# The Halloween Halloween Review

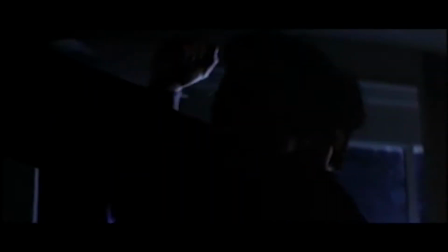238s
He holds him high against the wall and chokes him out so he can't scream for help and then pulls out his knife and stabs
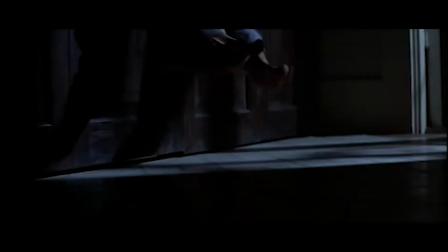244s
him in the shoulder presumably where his jugular would be not only digging the knife into it hard enough to pin him to it,
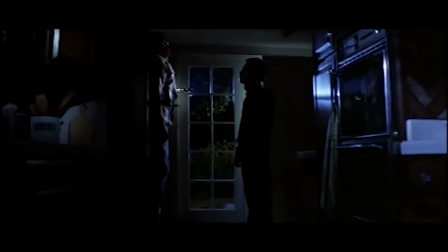250s
but also killing him in the process. And then Michael just backs away and examines it like it's an art piece to him. Now let's break this scene down and explain how this scene alone puts every single aspect of Michael's character into perspective.
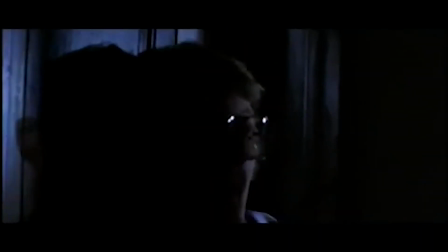262s
First opening with someone finding him in the closet and him rushing out to try and pin him against the wall.
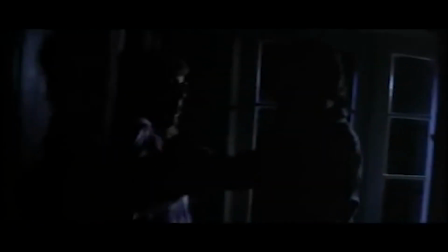267s
Watch it closely and notice how he actually staggers a bit to pin him there as if he wasn't expecting it.
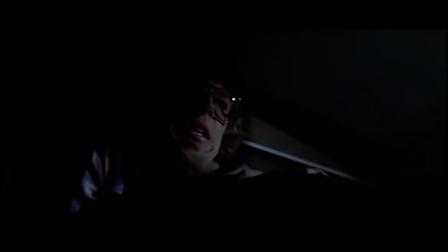272s
Then he ends up choking the person out and And while it's not graphic, it feels brutal. Like you could actually maybe grasp your throat feeling the sense of life leaving him.
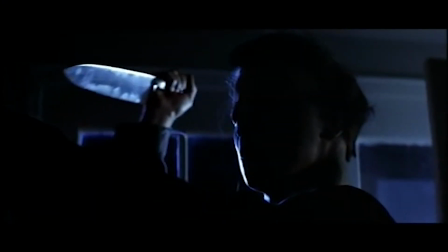280s
Complemented by him kicking the ground as if he's trying to get some pudding. Cutting then back to Michael, brandishing the knife, getting ready to deliver the killing blow.
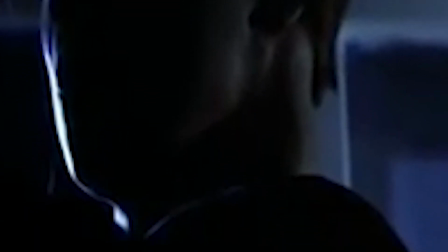288s
His face half in darkness with a somewhat human face thanks to the mask, yet at the same time feels abnormal.
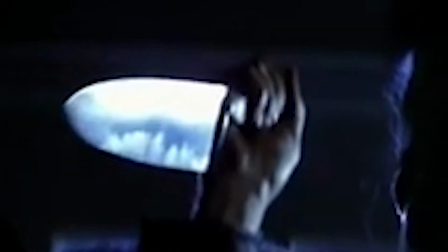294s
Complemented by the nice glare of the big kitchen knife he has. Reflecting just the tiniest bit of light onto Michael's face,
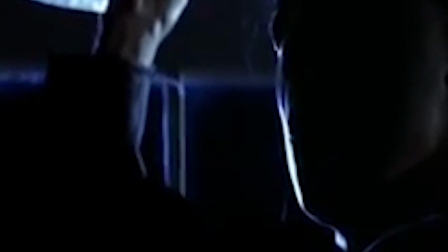301s
giving it just enough light that you recognize it's him. while at the same time feeling unnerved that this is human.
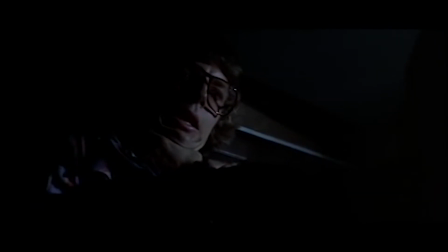308s
But is it though? Cutting back to showing the man's life leaving his body before then cutting back to Michael as he examines it.
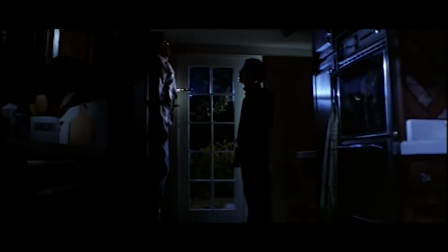314s
Almost like a demented artist admiring a painting he just made. Blissfully tilting his head side to side as if he feels no remorse or pain in what he's done and yet feels a strange beauty in it.
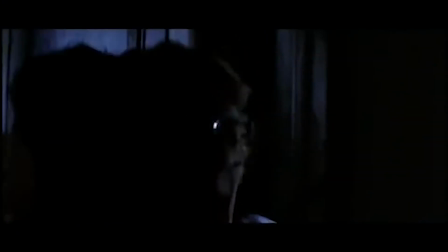325s
Now notice how when we break this kill down, it has layers to it. A simple serial killer movie now has a layered kill to it.
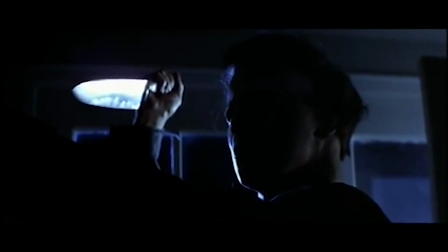333s
One that not only shows off everything we need to know about Michael, but also shows off the amazing filmmaking on display here.
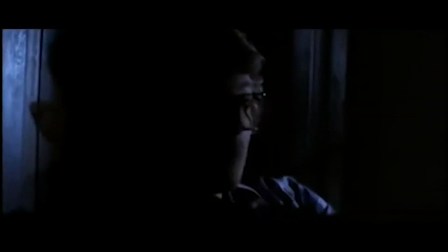340s
The smooth yet rigid camera turn when Michael pins his victim, the brandishing of the knife showing off the amazing lighting here,
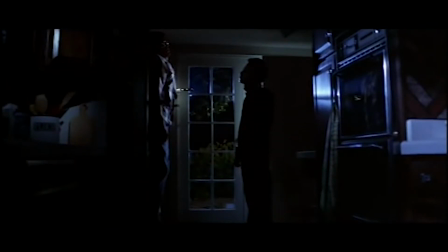346s
and then just this still image of Michael admiring his kill showing off this amazing cinematography.
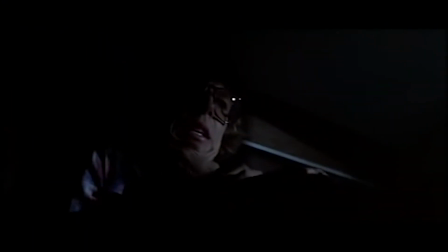352s
And I do understand there's some people that might think I ruined the scene by over explaining it, but that's not the intention. The intention is to show how layered this is with being a slasher move.
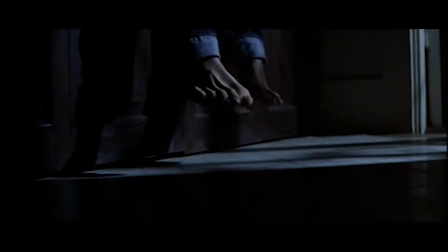363s
How something as simple as a kill can be shown to be more than the sum of its parts with some nice camera work and acting.
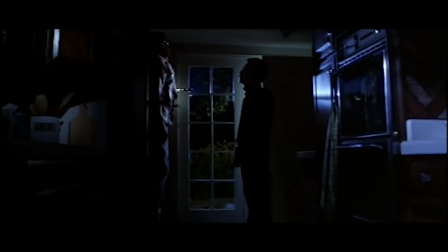369s
With a cherry on top of a haunting mask, which was actually the William Shatner mask,
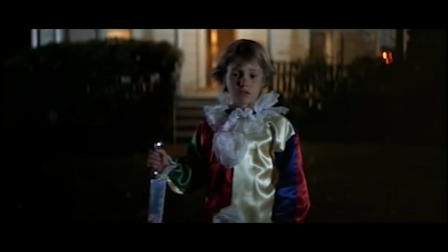374s
it goes to show that sometimes iconic symbols can come from absolutely nothing or no budget whatsoever.
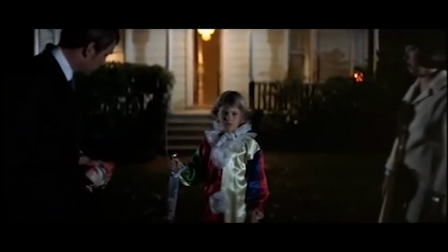379s
Which is a theme for the rest of the movie as it was filmed on a very minimalistic budget.
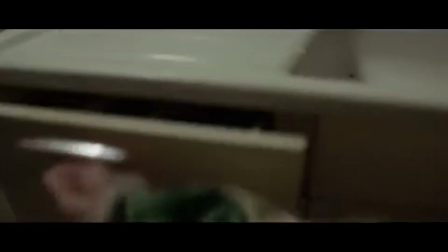383s
But rather than John Carpenter using it as an excuse to be lazy, he used it as an excuse to be more intimate.
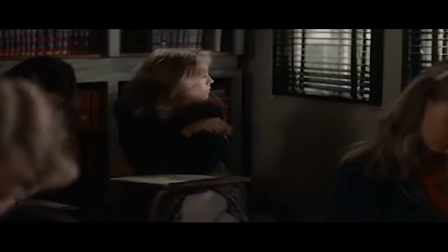390s
To give it a much more contained, homey feeling. Making this feel like this could happen to you, complimenting Michael once again.
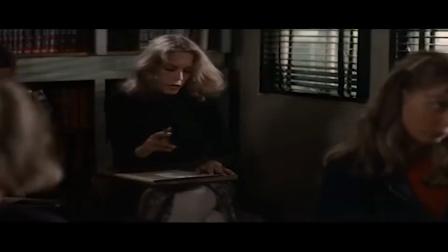396s
And it helps that thanks to the down-to-earth feeling of this, we're able to get a nice protagonist against Michael, that being Dr. Loomis.
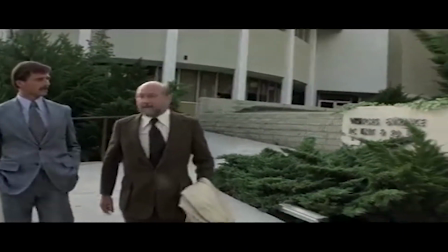403s
Feeling a sense of responsibility for making sure Michael faces justice or gets killed. And what helps is that they cast out an old actor to give him a sense of ruggedness to him.
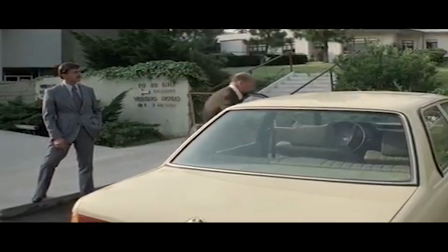412s
A sense that this man has lived a long life, one full of people like Michael. And wants nothing more than to bring Michael to justice by any means necessary.
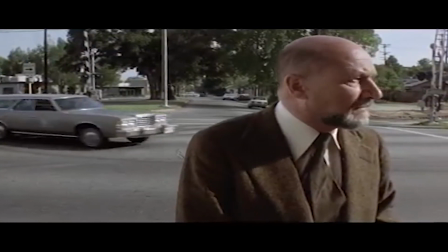420s
Constantly calling Michael a monster and in a sense he's not wrong because besides all the things I said earlier about Michael,
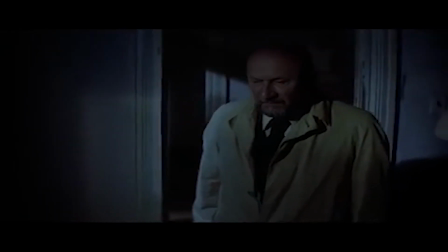426s
what complements it also is John Carpenter's score.
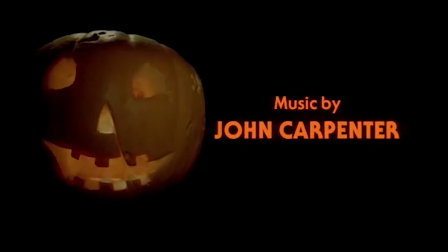430s
John Carpenter made all the music for his own movie and he honestly has a gift for making amazing music.
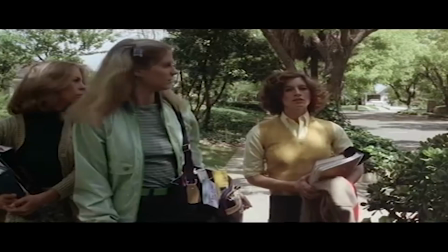436s
Making obvious music like the Halloween theme which I've been playing throughout this whole review just because it's such an iconic theme.
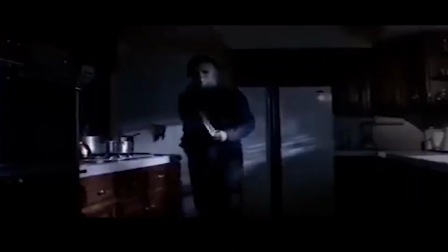441s
It's not disturbing but it's definitely haunting and if Michael and everything surrounding him is the main soul of the movie and Dr. Loomis is the brain of the movie,
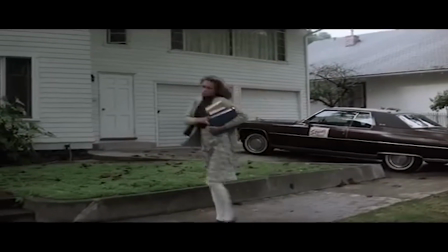450s
then in my opinion, the heart is our survival girl,
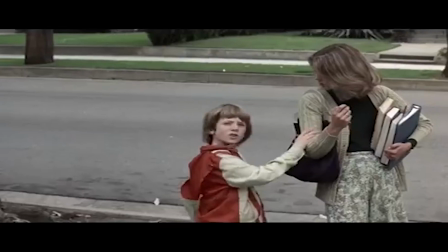453s
that being Laurie Strode, who doesn't act and talk like a lot of the other girls who say totally way too many times.
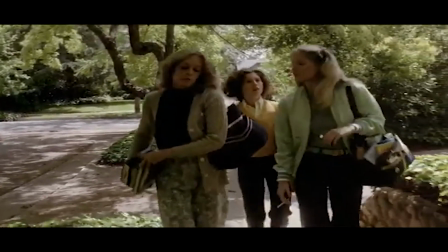459s
Seriously, I love this movie, but that shit got annoying. It doesn't take away from the fact that Laurie Strode is still an amazing survivor girl, probably one of the best in my opinion.
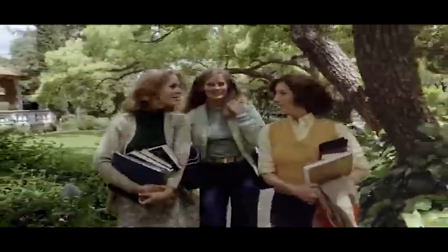467s
She's basically the ultimate teenager. She has the sweetness and sincerity we see in a teenager, yet at the same time, she's not exactly a pure angel either.
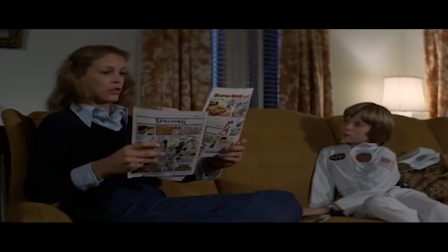475s
She's a fully developed and realized character unlike so many other survival girls in these movies. You feel bad for her.
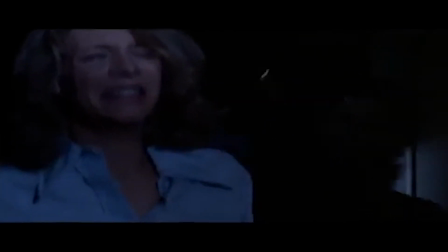481s
You want her to get out of there and you want her to survive against Michael.